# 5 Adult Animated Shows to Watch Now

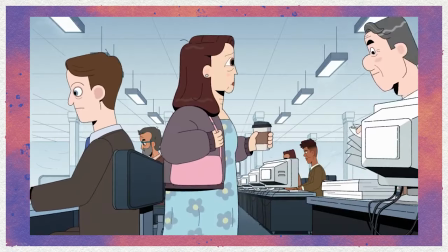I personally say you should check it out and stick with it, because it's such a unique premise from its main character to its casting to the plot of the show.
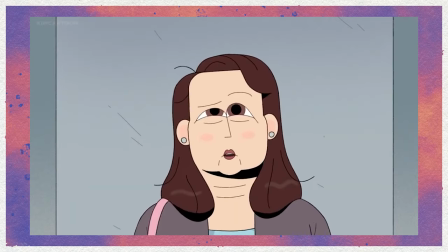Who knows when we'll get a show like this again. And the final show I want to talk about today is Fired From Mars. Fired From Mars is definitely the biggest surprise of any of the shows on this list.
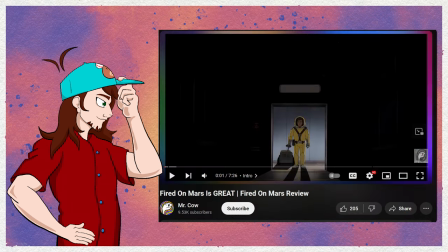I haven't heard many people talk about it, but people online plead everyone to watch it, and I did, and it was as great as they said.
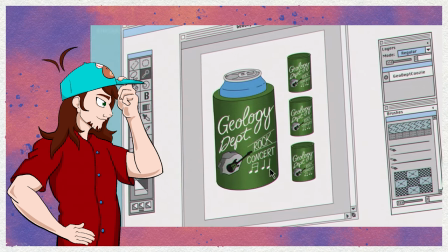It follows Jeff Cooper, a graphic designer for this corporate Mars colonization project.
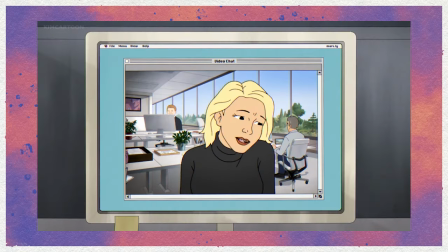He struggles to maintain his long-distance relationship with his girlfriend back on Earth, and then he gets fired from his job as a graphic designer,
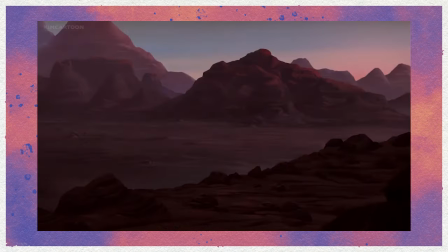leading Jeff to search for his purpose 222 million miles away from Earth.
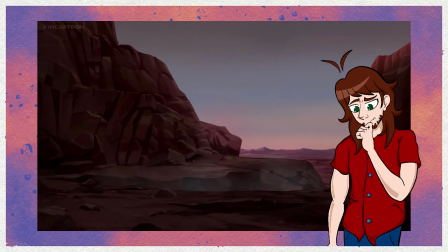Okay, I didn't really think Mars was that far away. this is giving me more of an existential crisis than Carol.
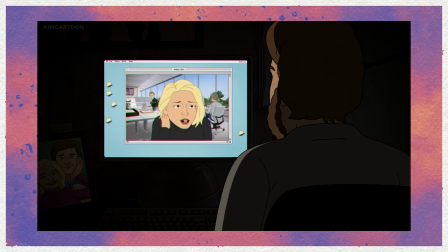The direction of the show is top tier with great drama and tension.
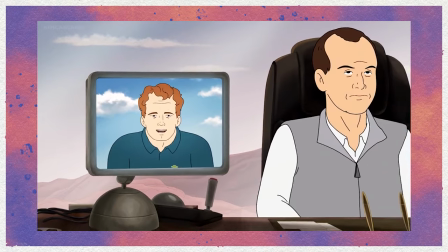It's uneasy not being able to fully grasp the power of the facility and the Mars Corporation elites.
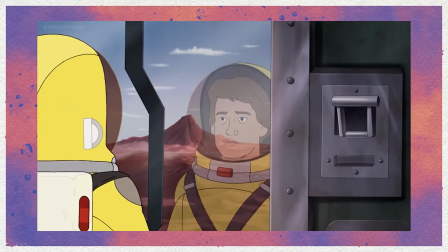Like who knows what dark secrets they're trying to bury while at the same time there's hilarious moments throughout like Jeff going crazy and labeling everything.
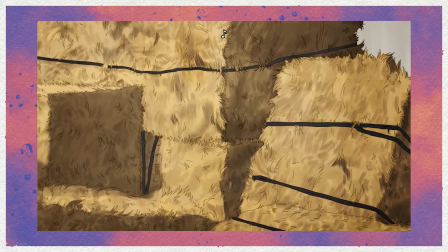From the already labeled elevator numbers and coffee cups to setting up a party for his new boss with supplies from around the colony and a room full of laughing gas.
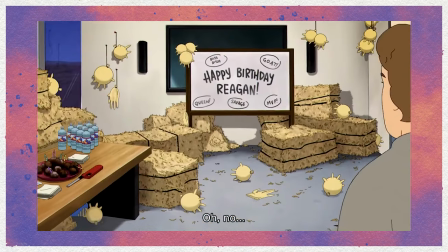I still think about the room full of hay with utter balloons slowly sinking down.
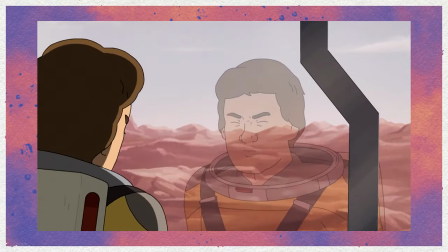The tone of the show leads to a lot of humor stemming from the subtext and absurdity of the scenarios rather than joke after joke,
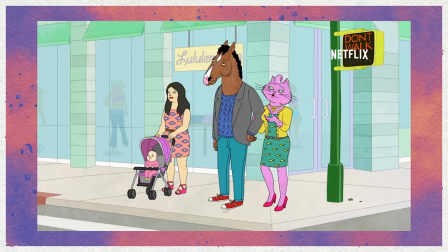which does lead to some people finding it boring or annoying. The show's often compared to the likes of BoJack Horseman as a modern animated show that focuses on the
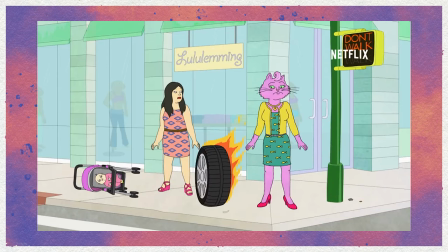character studies and development as much as it does the absurdity and humor of the situations they get into.
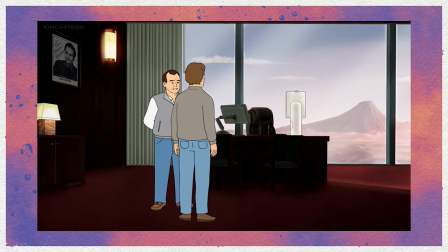The art style is very grounded, and you can see the influences of more down-to-earth, no pun intended, adult comedies like King of the Hill.
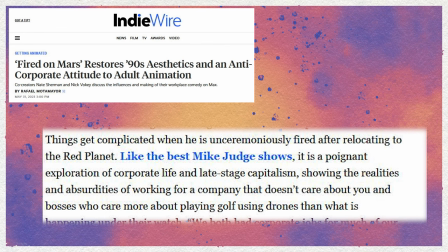The creators say in an interview they were inspired by Mike Judge's grounded designs,
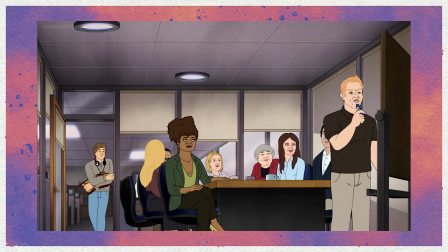and it makes sense for a story that's equally about the degrees of corporate disenfranchisement as it is a sci-fi adventure.
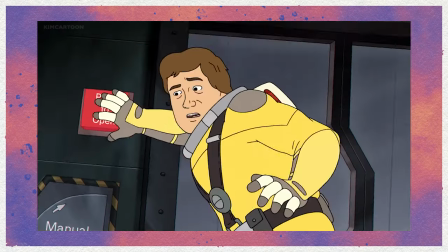This art style might not draw a lot of people in initially, as it deviates from a lot of modern stylistic properties.
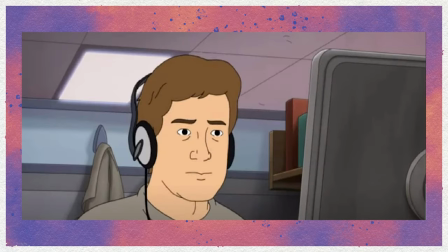Like, you don't usually see faces with a lot of lines on them, or a nose separated into four or five individual tangents.
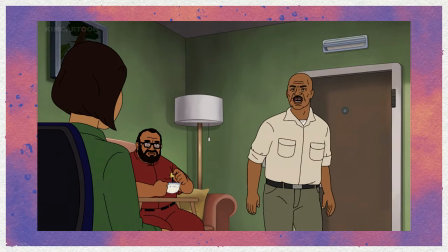There's not a lot of shading or texture, and the character proportions are pretty basic. But I think it all works really well together.
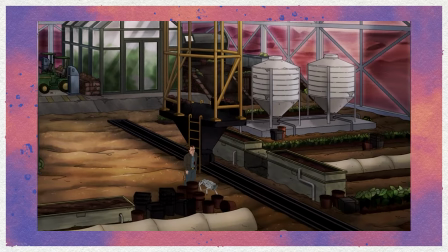The sci-fi elements come out more in the backgrounds of the show,
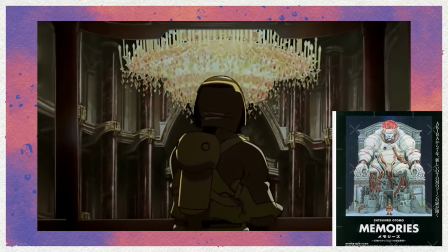with the team referencing the 1995 anime short, Magnetic Rose, part of the Memories anthology.
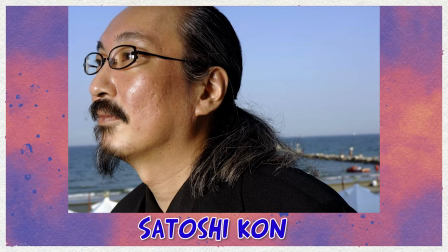It was written by the legendary director of Paprika and Perfect Blue, Satoshi Kon, and produced by the director of Akira, Katsuhiro Otomo.
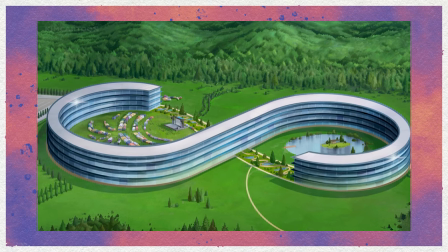This influence makes sense when you see the painterly textures of the backgrounds combined with the expansive scale inside and outside of the facility,
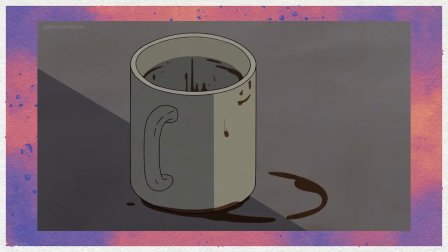and the animation is really competent with great shot selections that add to the subtle buildup of the story.
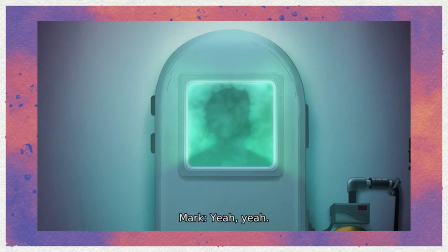There's a scene at the end of the first episode where jeff escapes from getting put in a freeze tank and there's just a nice rhythm and quality like we see
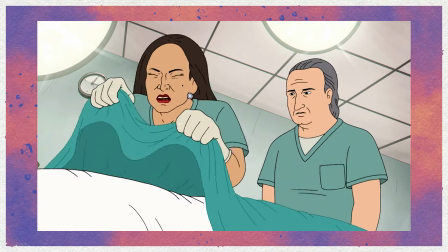jeff's body pillow arm thing is under the stretcher and if you're paying attention you'll notice it from earlier in the episode cut to
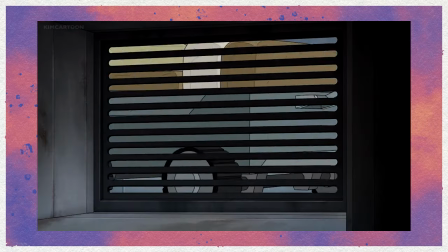a missing spacesuit on the security monitor and we see jeff at the edge of the facility it's a nice way to direct the scene instead of someone saying
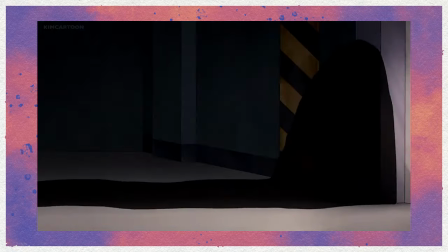what a spacesuit is missing and oh that must be jeff where is he and the whole show is full of moments like this that reward
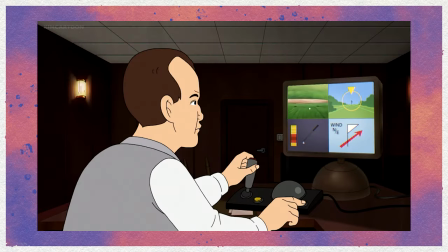you for paying attention and finding these details for yourself. Also, this scene of the boss playing golf with the robot heat controls kills me every time.
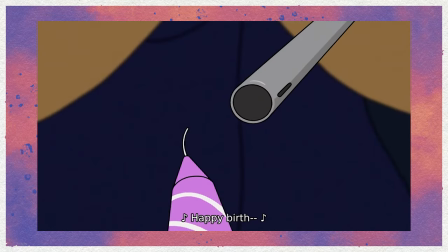So yeah, I totally recommend Fired from Mars. It's a great watch I could compare to things like BoJack or Breaking Bad, and it's a show I rarely hear people talk about that definitely deserves more views. So hopefully from this video you've found your next show to check out. I'd love to know what shows you liked or disliked, and if there's other shows I should check out for a part two sometime.
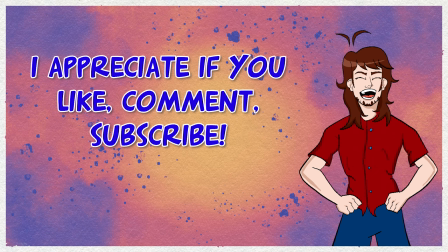Make sure to like and subscribe so you can see when I make more videos on the shows you want to see, and I'll talk to you next week. Bye.